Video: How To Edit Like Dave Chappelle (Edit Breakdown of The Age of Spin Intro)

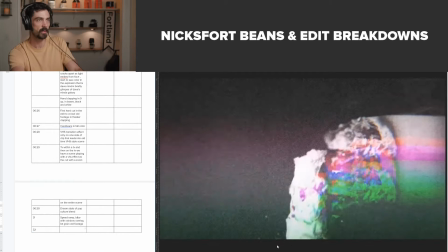(28:41)
And so we've gone from this one to another, it's just another hard cut.
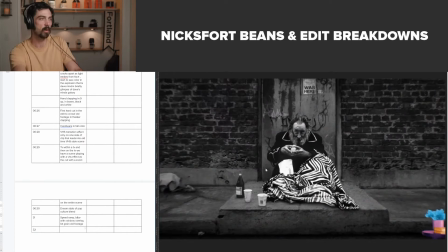(28:46)
And we have the scene of a homeless man, super symmetrical. Love the symmetry of this. And in the right-hand corner, first things first, there's this little weird thing of color.
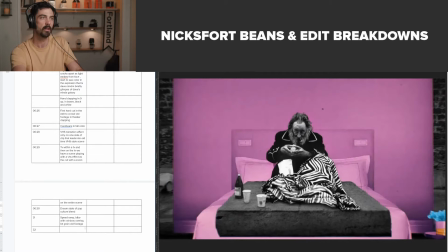(29:00)
I don't know what that's gonna be. So this is clearly a photo.
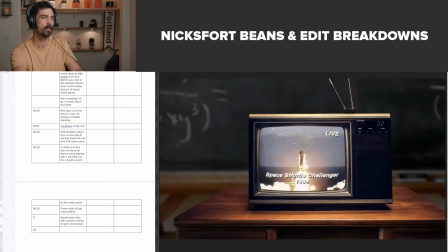(29:07)
So now, is this our first photograph? I think it is.
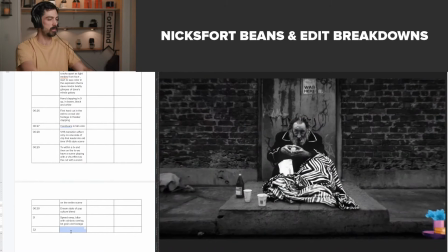(29:15)
Okay. So now we're using a photo. So using, let's see, first photo. And so you might not think necessarily, oh, I'm making this cool poppy edit and I'm gonna use a photo in it. You might think, if you're, you know, maybe you are, if you're around my age, you might be like, oh, like Ken Burns uses photos. And like Ken Burns is a fantastic filmmaker. He has his own style, but like a slow push in on a photograph doesn't have to be the only way to use a photo. you can have fun and play with your photo, and we're about to see that right now. A really cool way to use a photo in your edit, and in a very poppy, quick way that the vast majority of people, when they're watching it, they're not even gonna. If you ask someone who watched this, was there a photograph in there? They probably wouldn't even say, yeah, there's a photograph.
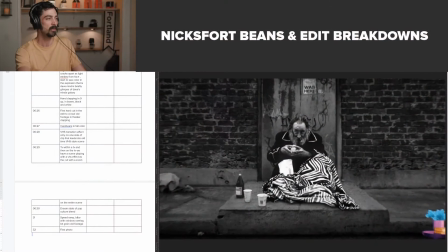(30:09)
I bet a lot of people would miss it because it becomes so energetic with this paint over. And even this photo, immediately from the beginning, we have a zoom in. We have a zoom in on this imagery.
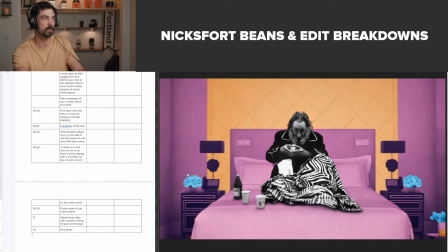(30:22)
We have an overlay. You see the specks here? We have an overlay of what is like sort of like a film overlay, which has been consistent theme throughout this. This is a film overlay. And as we push in, a scene is built around this homeless man where he's now
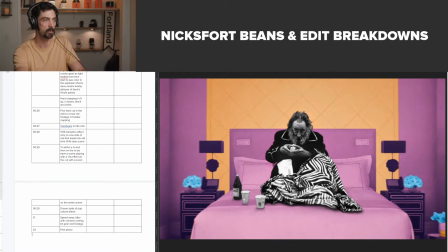(30:40)
sitting on a bed with his 40 and his cup of soup and his coffee and his snack here.
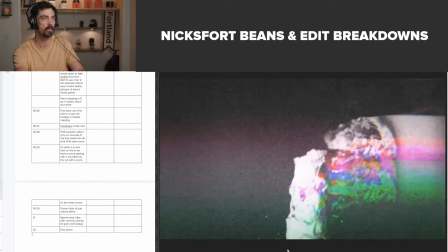(30:47)
And we've moved from the world that he's in
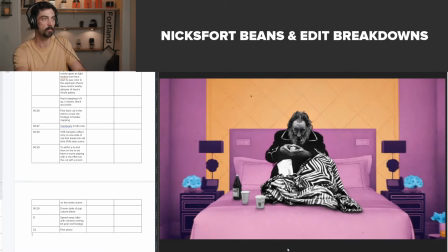(30:52)
into a world that he probably usually isn't in.
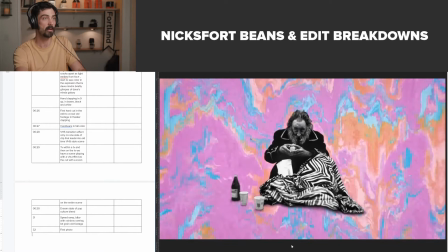(30:57)
And then this background begins to melt away
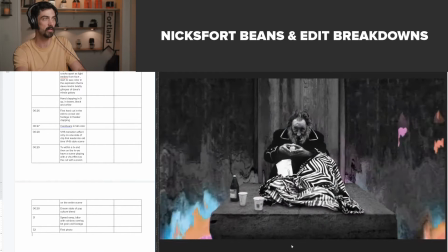(31:02)
into the world that he was in previously. Wow.
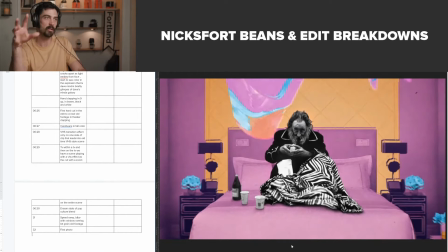(31:08)
He's homeless and now he's not, and it's just an illusion, and he's actually still homeless.
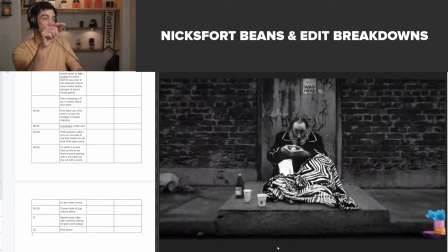(31:18)
Wow, this is a really cool, interesting scene, and like
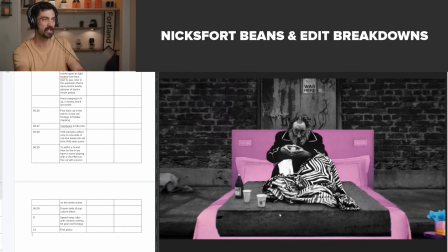(31:24)
the actual image they picked in this concrete slab he's on builds the bed, right?
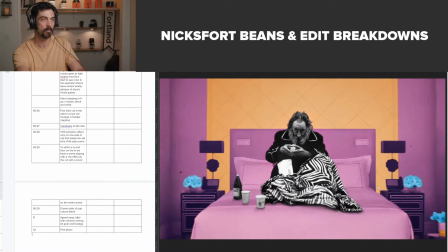(31:32)
And this stuff is on the bed with him. Oh, that's super cool.
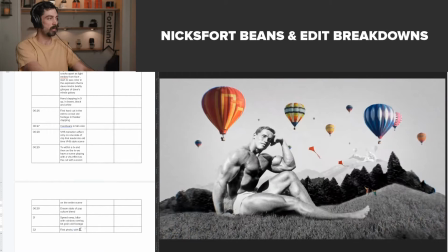(31:39)
So first photo with color. So it's black and white image, black and white photo with color painted in progressively
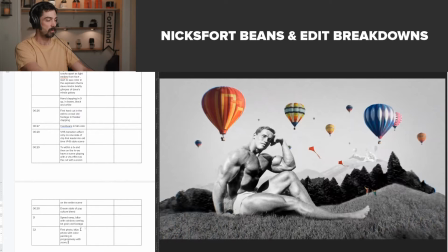(31:58)
with zoom, color, scene, moves image into world that is
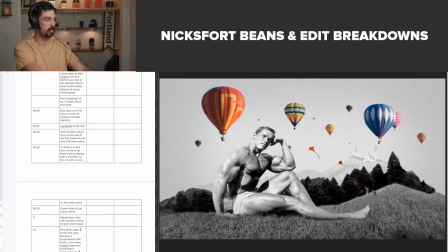(32:11)
juxtaposition to the world of the homeless man, and then it melts away back to his reality.
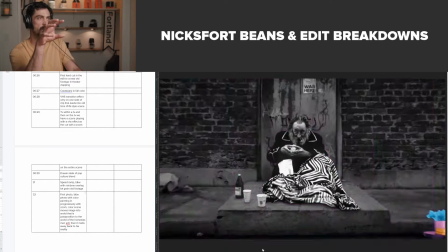(32:31)
This is super, super cool and interesting way to sort of tell a story here where, you know,
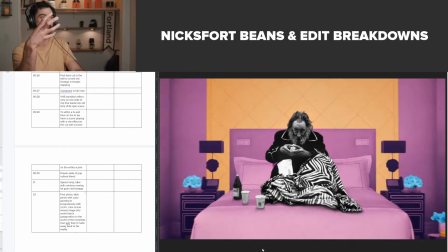(32:38)
maybe the idea is this guy is sort of fantasizing about where he was or where he wants to be or a situation that
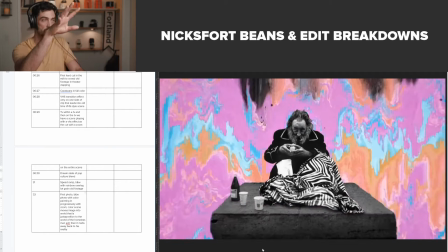(32:46)
is out of reach for him, and then it melts away and he's back to where he was.